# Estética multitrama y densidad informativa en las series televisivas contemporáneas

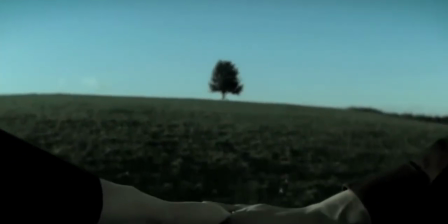(0:01)
Almost two decades ago, series such as The Sopranos, Six Feet Under, or The Wired,
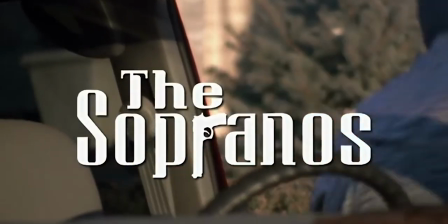(0:06)
opened a new era in which the quality of the narration distanced us from the cliché of television as passive and unintelligent entertainment.
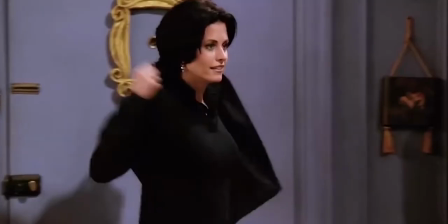(0:16)
After those pioneers,
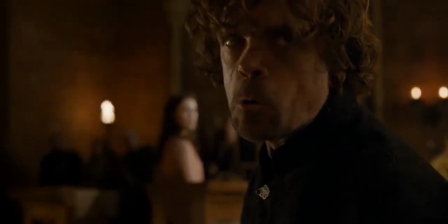(0:18)
many subsequent series were aimed at viewers who were more willing to allow themselves to be cognitively activated by the narrative.
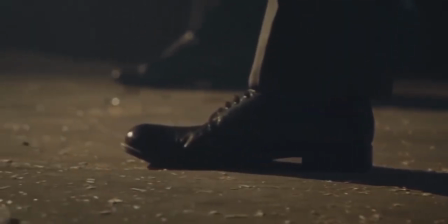(0:26)
Today, they are a cultural phenomenon widely recognized as the most widely consumed and influential narrative formula.
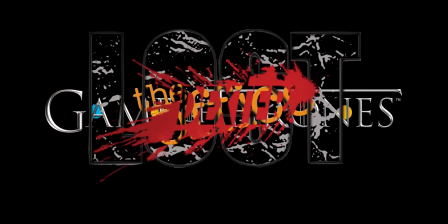(0:37)
The most obvious characteristic of the series is that its stories go on for much longer than those of other media.
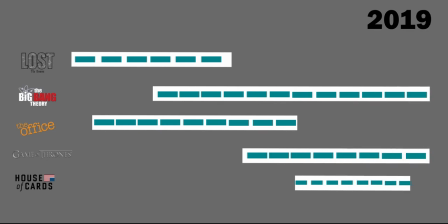(0:44)
Their extended length is a very important feature from both a cognitive and emotional point of view.
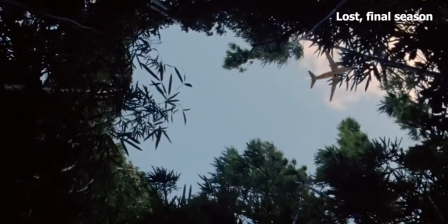(0:51)
Many times these are ongoing series.
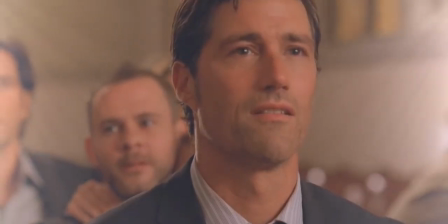(0:54)
When they are first conceptualized, often it is not known how many seasons they will have, prolonging the narratives ad infinitum.
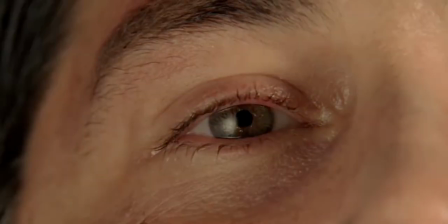(1:02)
Their arguments are often not close from the beginning.
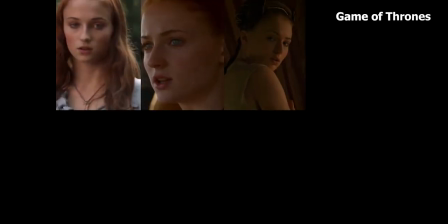(1:07)
Most of us have had the experience of living with characters for months, odd years, or even decades.
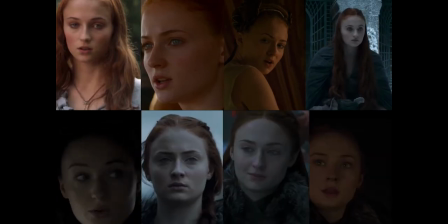(1:15)
We create parasocial relationships.
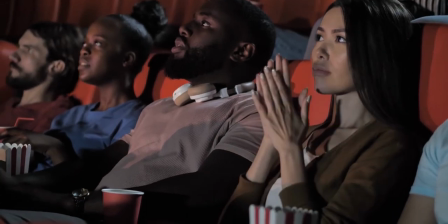(1:19)
Parasocial relationships with fictional characters have aspects of real-world relationships,
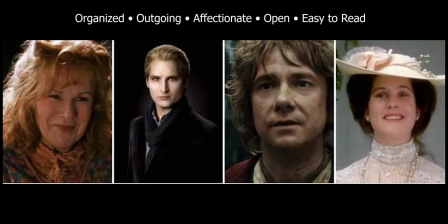(1:25)
such as wanting to understand the character and creating a mental model to represent the character's personality.
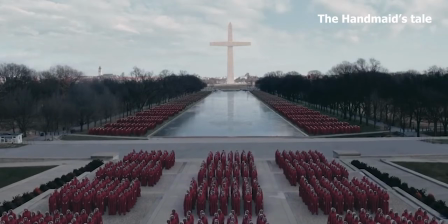(1:33)
Researchers argue that identifying with a character or developing a parasocial relationship relies
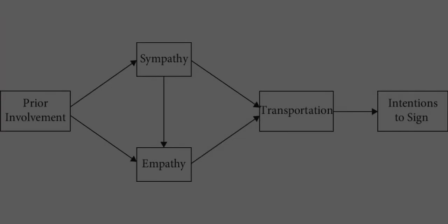(1:40)
on an uninterrupted attention to the story or an ongoing and active engagement with the narrative.
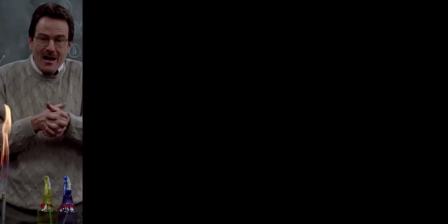(1:47)
The series makes it possible to represent the complexity of a character through their evolution over time.
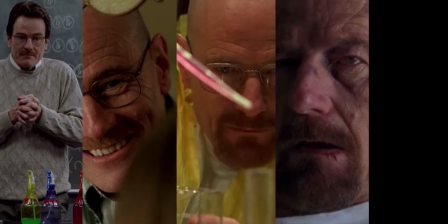(1:56)
We have seen their trajectories take new direction as they intersect with events that bring about changes to their personalities.
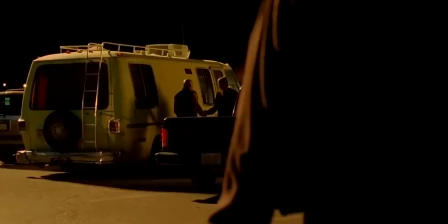(2:04)
Perhaps our understanding of such evolution, to borrow the terms of discourse psychology,
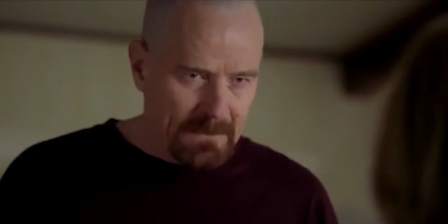(2:10)
could be said to be based on character models that are enriched by their interaction with situation models.
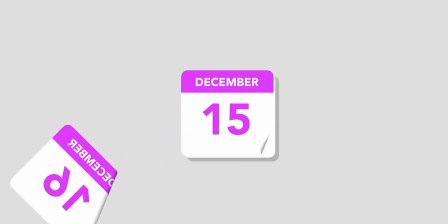(2:18)
We have also had to wait for the resolution of plots for days, or weeks, or even decades.
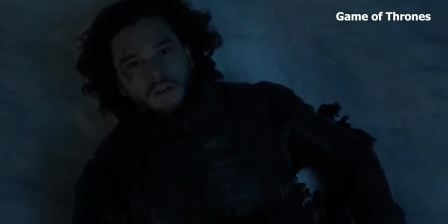(2:24)
Sometimes, a suspenseful situation, instead of throwing out its resolution for a few minutes,
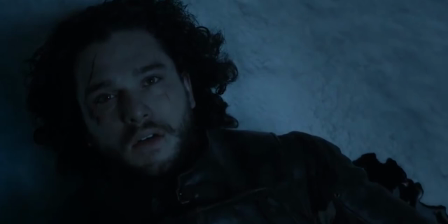(2:30)
can leave us waiting for days, or months, as in the case of a cliffhanger that concludes a whole season.
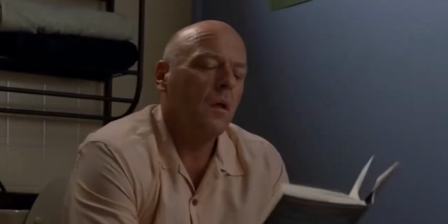(2:37)
As an example of this, we could point to Hannes Reiter's cliffhanger at the end of the first part of the fifth season of Breaking Bad,
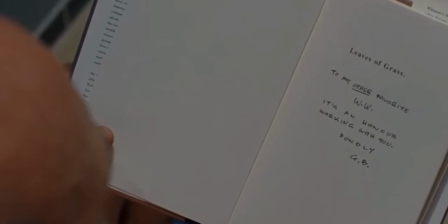(2:46)
when he discovers who Heisemmer is thanks to the dedication written in a copy of Whitman's Leaves of Grass.
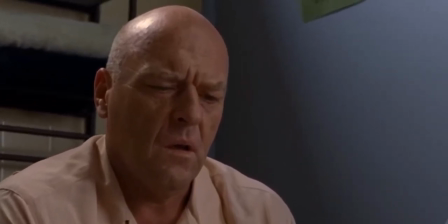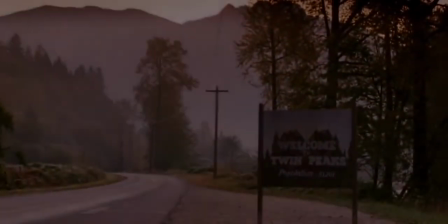(3:02)
And we could even describe the end of the second season of Twin Peaks as a cliffhanger that would finally be resolved 25 years later.
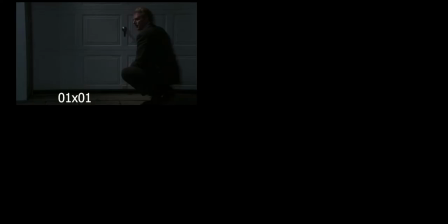(3:11)
Sometimes the suspense is based on a strategy of repetition over episodes,
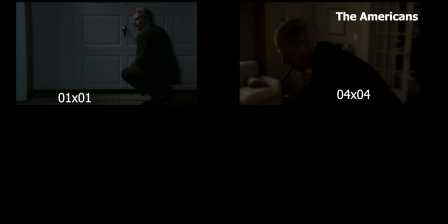(3:16)
in different seasons, until the climax is reached at the end of the series.
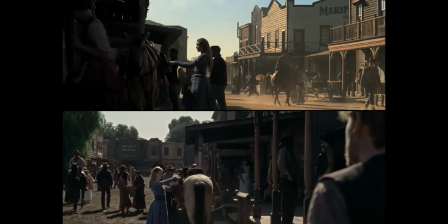(3:23)
Surprises in series can also be the product of a long narrative elaboration that makes us believe something for episodes,
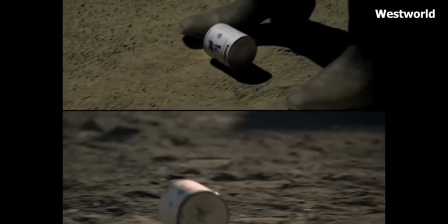(3:30)
only to discover it to be untrue further along the projected narrative.
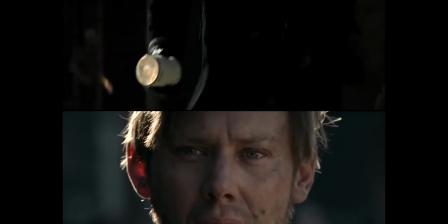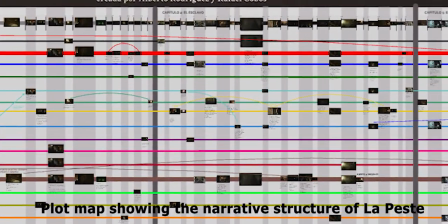(3:45)
Virtually all series being made today have intricately developed multi-plot structures thanks to the extended time they have to tell their stories.
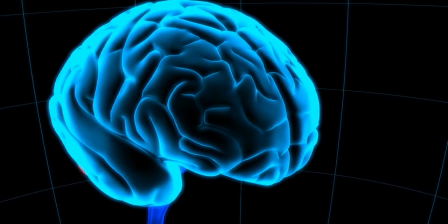(3:53)
This narrative richness does not necessarily mean complexity in the sense of a difficult cognitive experience.
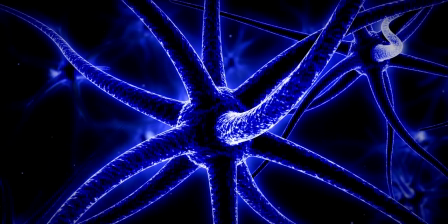(3:59)
In fact, in most cases, it actually facilitates the spectator's cognitive access to the narrative content.